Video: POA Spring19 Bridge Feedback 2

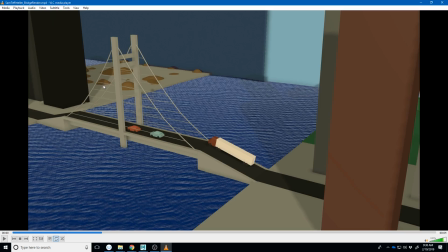492s
I like that you're getting texture in the scene just by having additional elements. And so maybe you could do the same with like some window pieces in here or something, just to imply some windows. Yeah, again, keep up the hard work. I like that I like what you were trying to do with the truck.
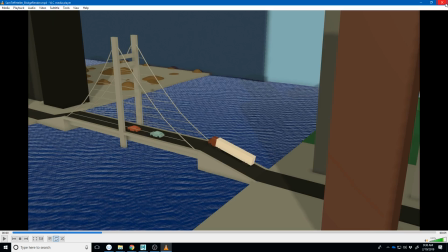510s
I think just keep working with that animation a little bit more. And let me know if you have any questions.
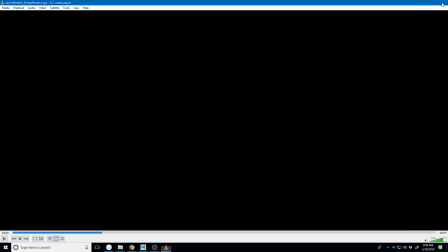515s
I'll talk to you, or I'll keep up the hard work. And so, Sean.
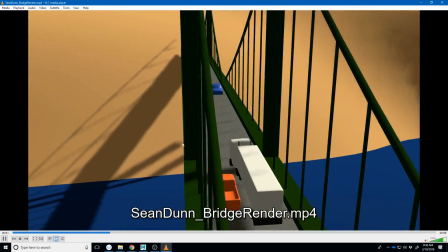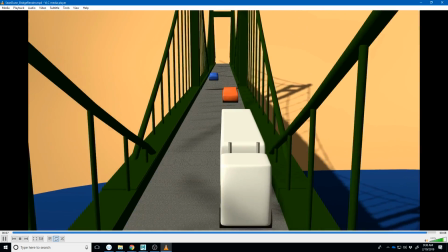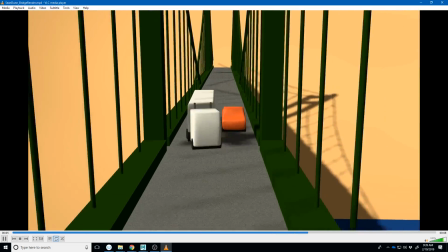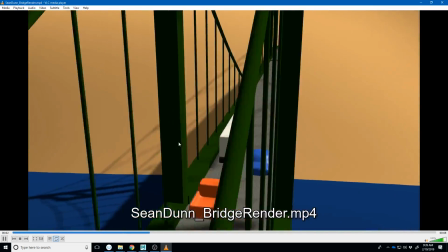540s
So, just kind of looking at this, I
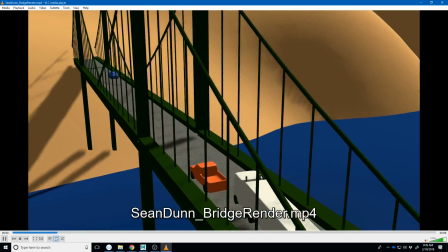546s
think the sort of the star of this piece is that truck motion.
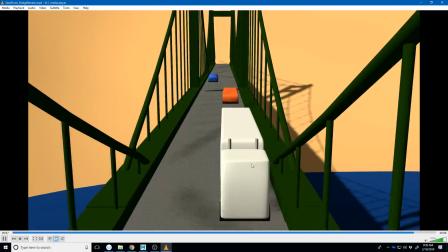551s
Like I really like the overlapping action you're getting on the bed. Like you could really tell that you've focused on that.
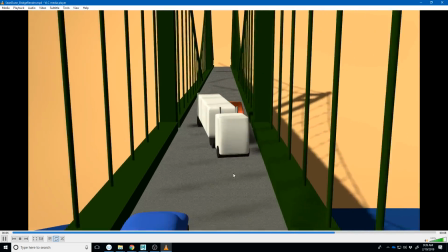559s
Your camera motion is looking good on both of them.
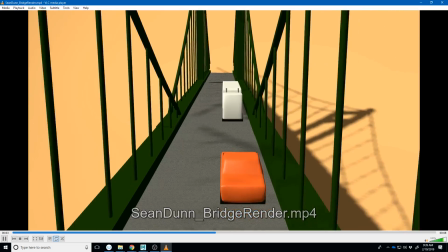564s
They're both subtle enough, I think, to let us see the action without really distracting from it.
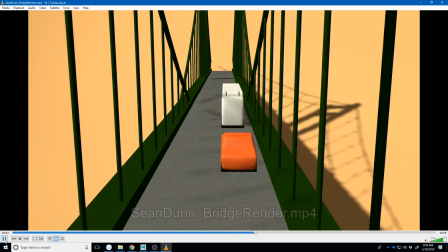573s
The few things that are kind of hurting it, I think, are in the materials and the render.
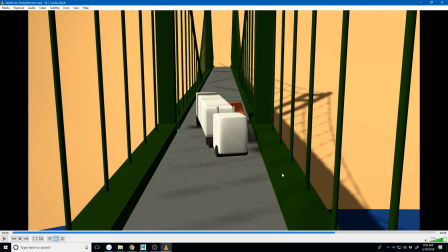580s
Like I think this is just a little too noisy, whereas some of these others are just a little too flat. Like the blue is very like the simplest like blue, like just cobalt blue. And like the only thing that's textured is the ground, and it's almost a little too repeating.
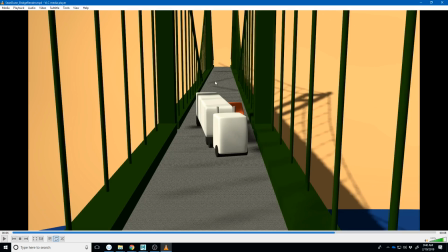601s
So I feel like you need to kind of balance some of that out. And also, like, the bridge just goes into the mountain without any opening there or anything. So I think that needs some sort of solution on how you fix that.
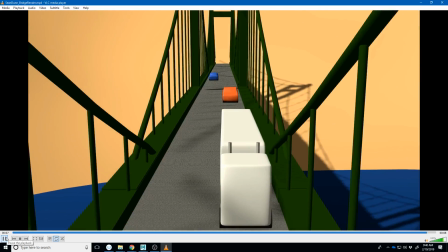615s
But like the animation on this truck is looking really good, and I like your models as well.
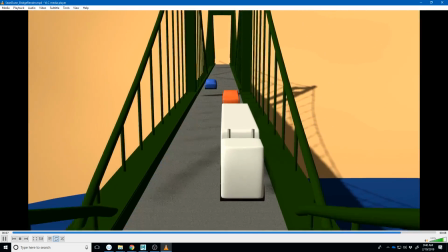624s
So I think, yeah, the biggest thing I would work on is sort of pulling this environment together a little bit more so it feels like lived in. It feels like a real place. But yeah, overall, you got some great stuff going on here.
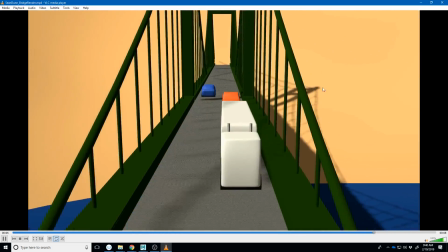639s
Just keep up the hard work on it. Some of the notes that I gave earlier about the lighting, I think could be applied to yours.
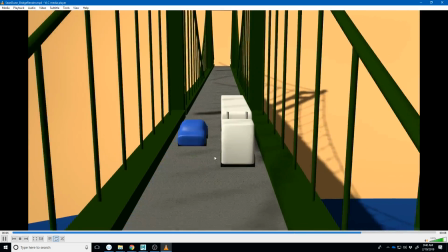648s
Like your shadows are a little jagged. And just kind of messing around with that a little bit more. If you're using Viewport 2.0,
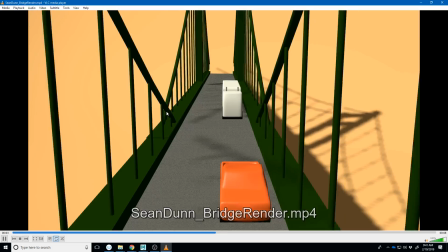654s
I think that sometimes you have to put a little extra effort into making it look good.
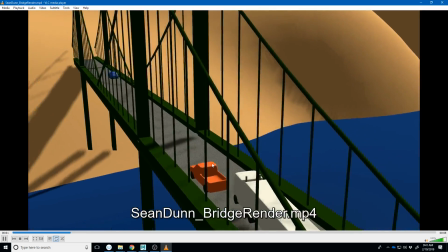659s
I think your lights feel like they're in the right place. It feels like you got a little bit of color on them.
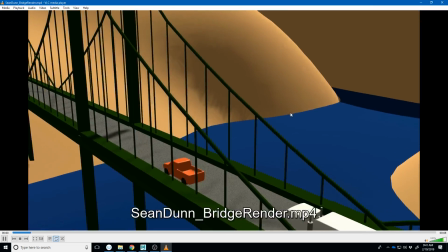665s
I think now it's just like cleaning up those shadows to where they render a little bit better. So yeah, keep up the good work, and let me know if you have any questions.
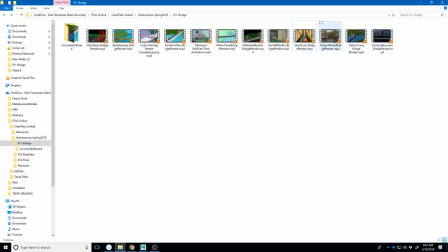674s
All right, Taylan.
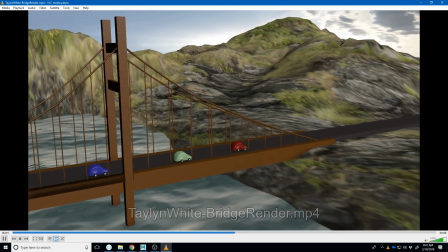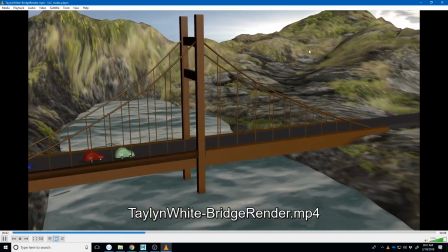686s
So, a couple of notes just right off the bat, like
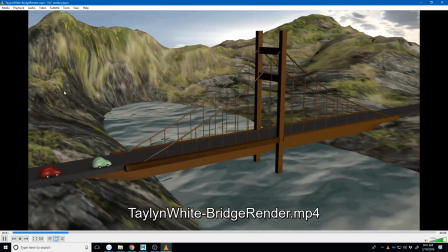691s
I really like what you've tried to do with the textures here, pulling this together on the ground, the background, even the water.
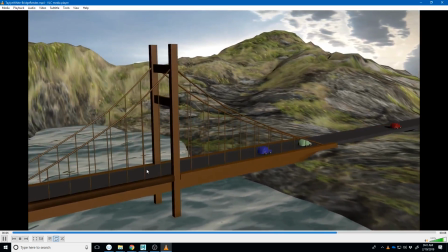699s
I feel like it's a little.
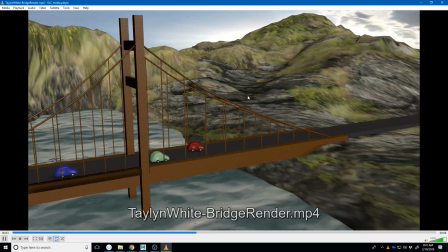704s
You'll learn how to do this a little bit better later on, but you
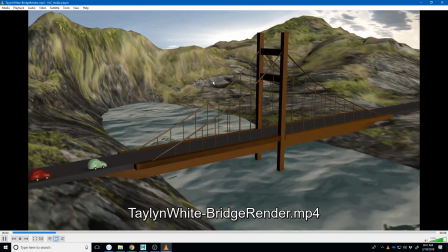708s
really try to make an effort to get this stuff to line up and look consistent.
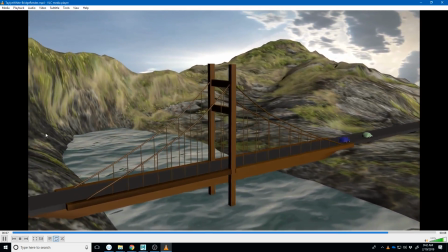714s
And I think that's working really cool. The only thing that's really messing up is the way this is sort of applied here. It's kind of stretching a little bit, and once we get in here, like it's like a texture only.
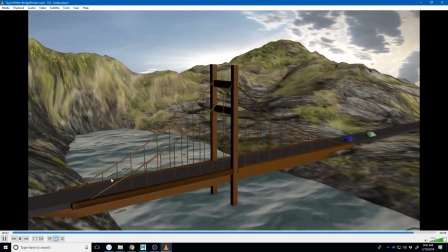732s
A texture only has so much resolution to it, or so many pixels to it,
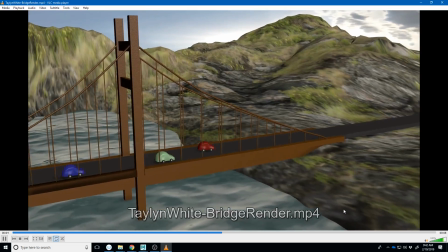737s
and we're starting to see some of those pixels where this is stretching it so much.